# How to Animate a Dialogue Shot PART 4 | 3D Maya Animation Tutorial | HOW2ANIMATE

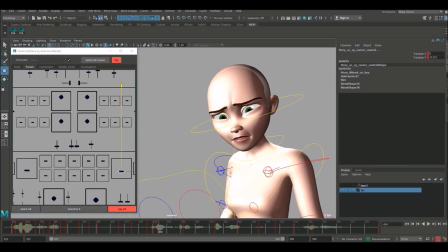[8:18]
So never, so that'll be slightly inwards.
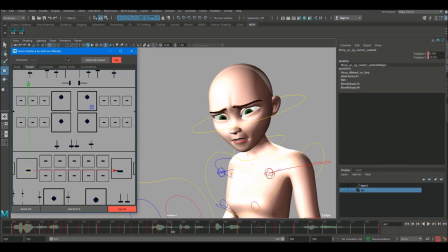[8:31]
Okay, and we're going to an U shape, U. So quite extreme on the U. Okay, so it's U2.
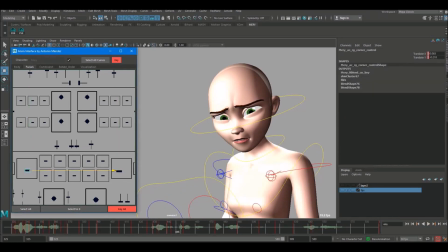[8:49]
There's a T in there that might need just to go into an E shape. And I'm just going to raise up ever so slightly as well. And then I'm going to bring it in.
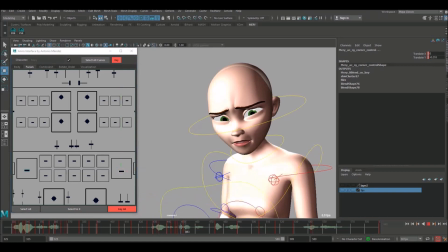Okay, this will be a V shape here, so we're going to use different controls to do that.
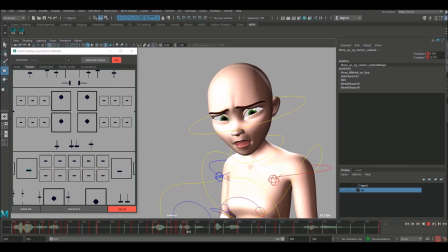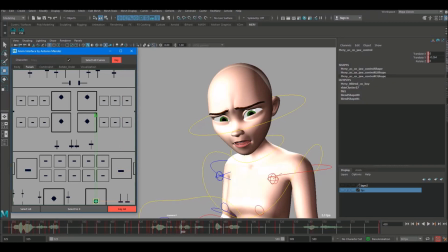[9:40] Give up.
Okay, I think that might be a bit too open there. So give, I'm just going to bring that so it's not so open.
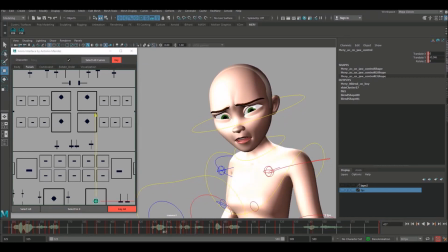[9:54]
Give up. So you want to listen for, you know, how loud is the word that they're saying. as well. The louder the word, then the more open the mouth will feel.
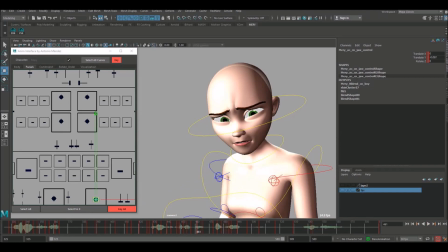[10:10] Never asked you to give up or walk away.
Okay. So, let's carry on with the sides. Yeah, there's this orbit. So that's going to be slightly inwards.
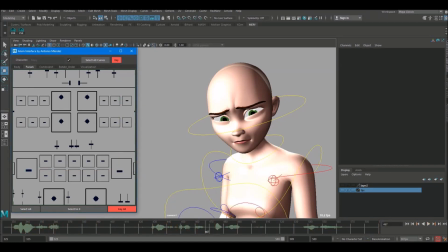Let's do a holding key there. And then we're going to go into walk. So about here, we're going to start really bringing her mouth in for the W.
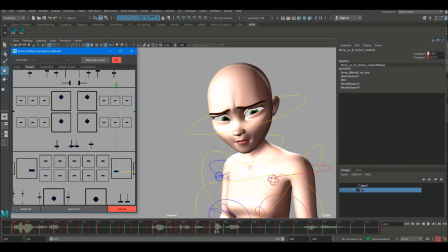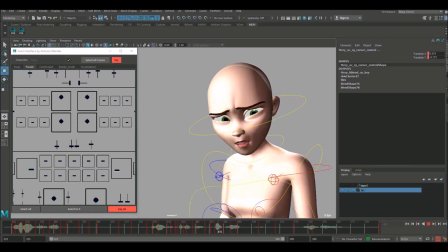There's definitely a ooh shape here as well.
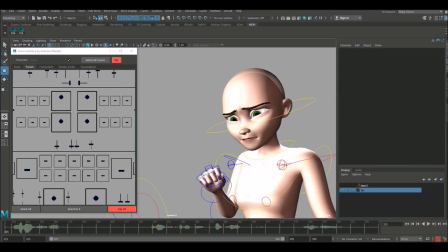[11:18]
Okay, and then we go into that crying bit, which is already roughed in. Let's see how that feels.
I've never asked you to stop.
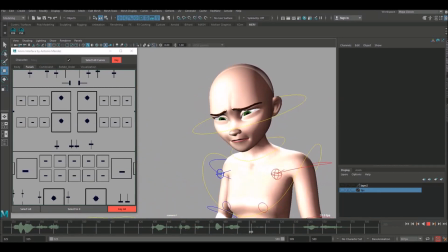[11:25] I've never asked you to give up or walk away. But I'm asking you now.
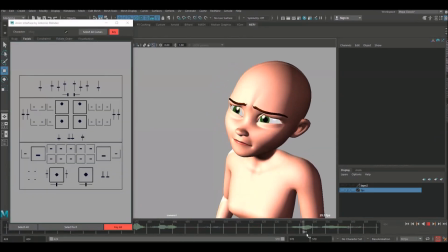[11:29]
Cool. So let's do the last bit of lip sync on this. Before we do, I'd just like to do a bit of work on these eyebrows. They're just, to me, they don't feel correct at the moment. I want a bit more of a look of desperation on her face at this point.
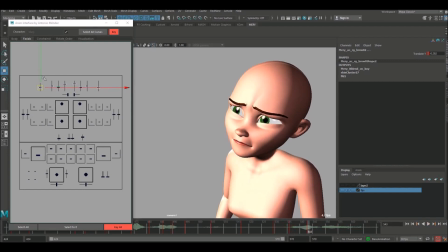[11:45]
So I'm going to keep the same basic shape. I'm just going to raise them up at this point. Just keep them raised slightly throughout as well. Okay, happier with that.
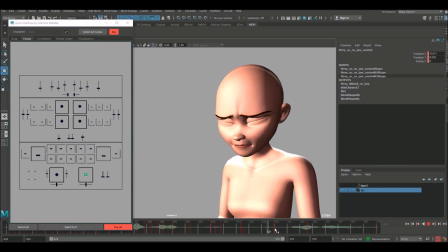[12:01]
So let's do the lip sync for this bit.
I'm asking you now.
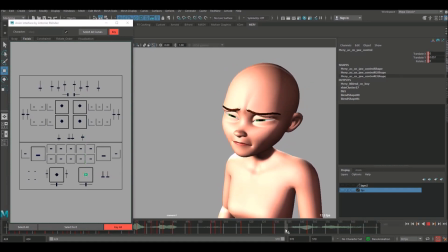[12:09]
Okay, so.